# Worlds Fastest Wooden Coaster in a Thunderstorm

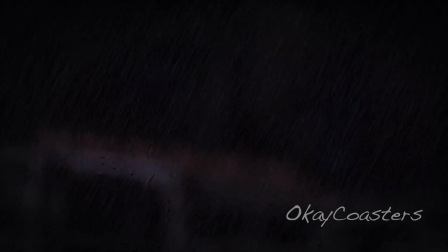(1:36)
You know, in life, we always want to do things that we just can't.
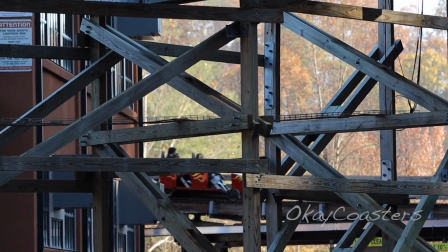(1:40)
And I'm not sure why, but one of those things I've always wanted to do is ride a roller coaster in a thunderstorm.
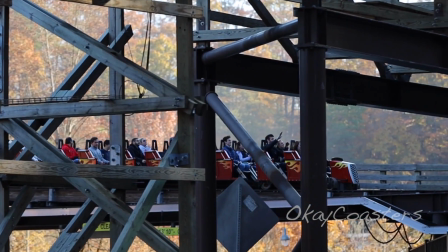(1:45)
I've always thought it would be so cool to have the rain beating down on you, the sky illuminating from a flash, and just hearing those pops of thunder.
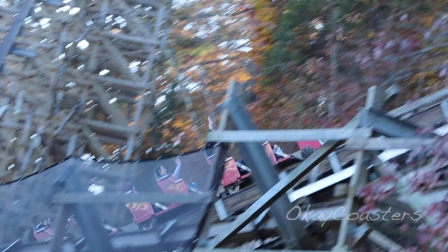(1:53)
But you know, obviously that's never going to happen because the parks keep such a close eye on the weather.
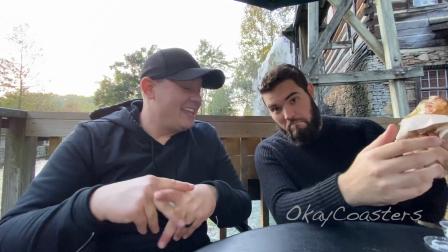(1:59)
But about a month ago, I was at Dollywood with my buddy Nathan, and we're in line for lightning rod, and it's going to be a night ride.
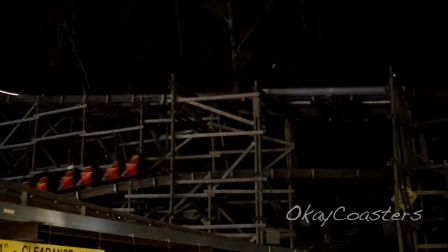(2:06)
So I'm just sitting there watching this thing run. And every time it goes through the camera flash that takes your picture, it just looked like lightning flashing.
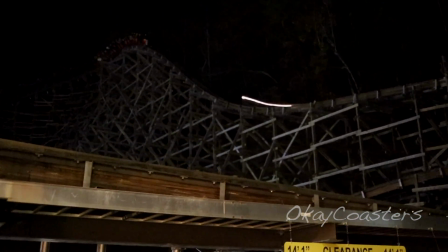(2:14)
And I thought it was so cool, but I couldn't take, footage of it because it doesn't illuminate the entire area.
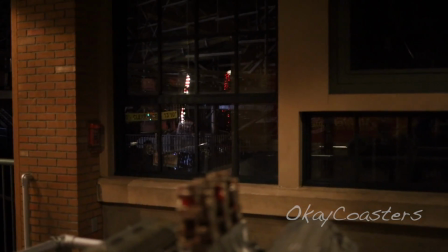(2:19)
So I started thinking, how can I make that look a little more realistic? Well, that's when I started to think about the queue and how they got those huge window panes.
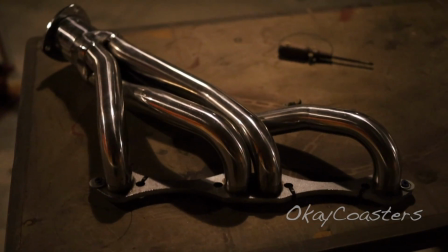(2:28)
And they've got all the props down there because it's such a well-themed ride.
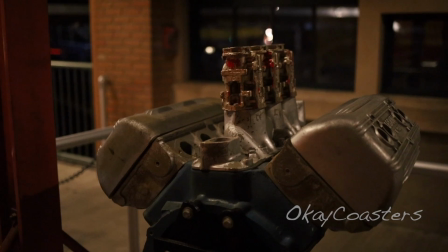(2:31)
So I was like, okay, if I went on the other side of that engine and I panned up it with the window in the background facing the camera,
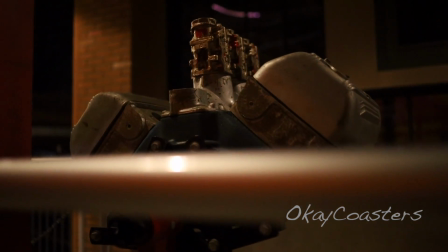(2:39)
I think it would really look like a lightning strike. So that's kind of where this whole thing started.
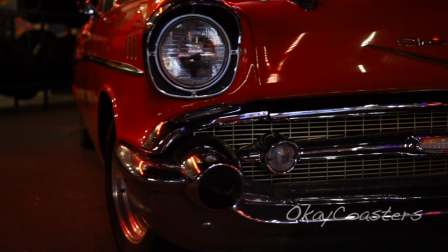(2:45)
But I didn't have time to film it that night. And I knew I was coming back for Coaster Fest a few weeks later, so I figured I'd just go home and plan it out.
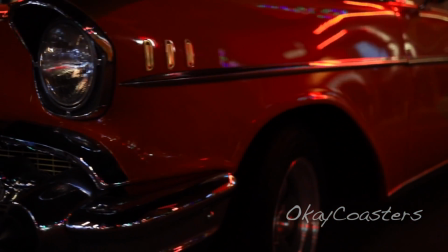(2:53)
The more I thought about it, the most intriguing shot to me though was how you can go from basically where the welding shop is,
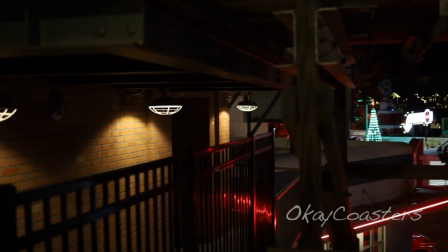(3:00)
and you can go up the steps and you're right there where lightning rod is coming out of the station.
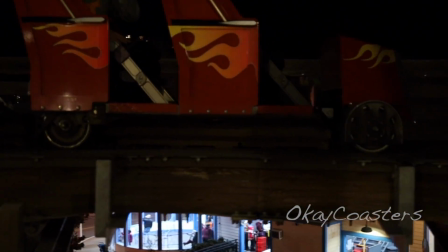(3:05)
I mean, you're feet away from it. And I knew that going from inside to outside would be such a unique perspective,
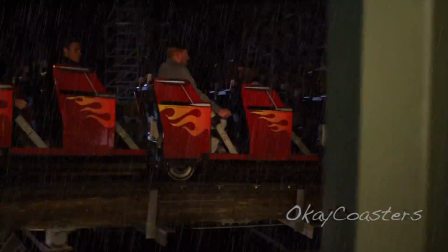(3:12)
and that I could add the rain in and do all of that as I come up the steps and get closer to the coaster coming around.
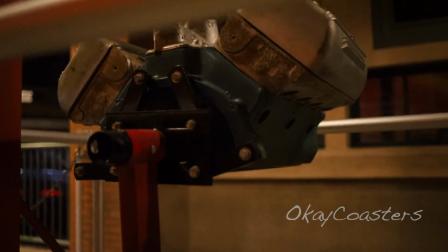(3:19)
But I also knew just getting that shot of the window and then coming from inside to outside, it wouldn't really make sense.
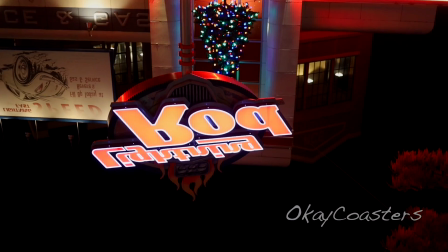(3:26)
So my plan was I was going to get some footage outside, and then I wanted to get a ton of B-roll inside the queue line,
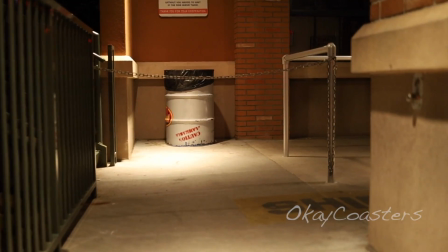(3:33)
from the car to walking up the steps, and then all the props,
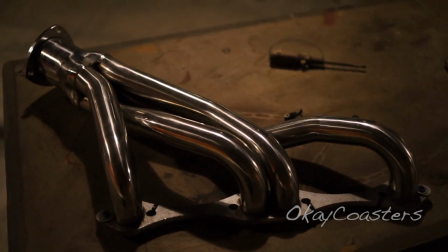(3:37)
engine, everything. That way it would tie everything together. So that was kind of my thought process on this video, and I just really wanted to share why I decided to make it.
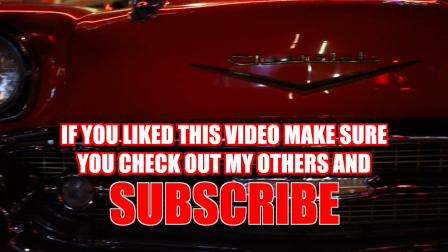(3:46)
I really hope you liked it. If you did, hope you subscribe, maybe even drop a like, and check out the rest of the content on my channel.
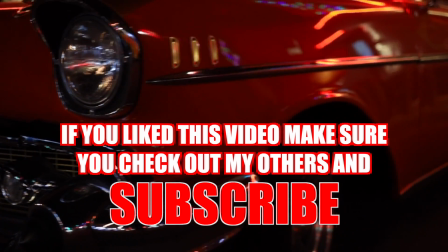(3:54)
As always, thanks for watching.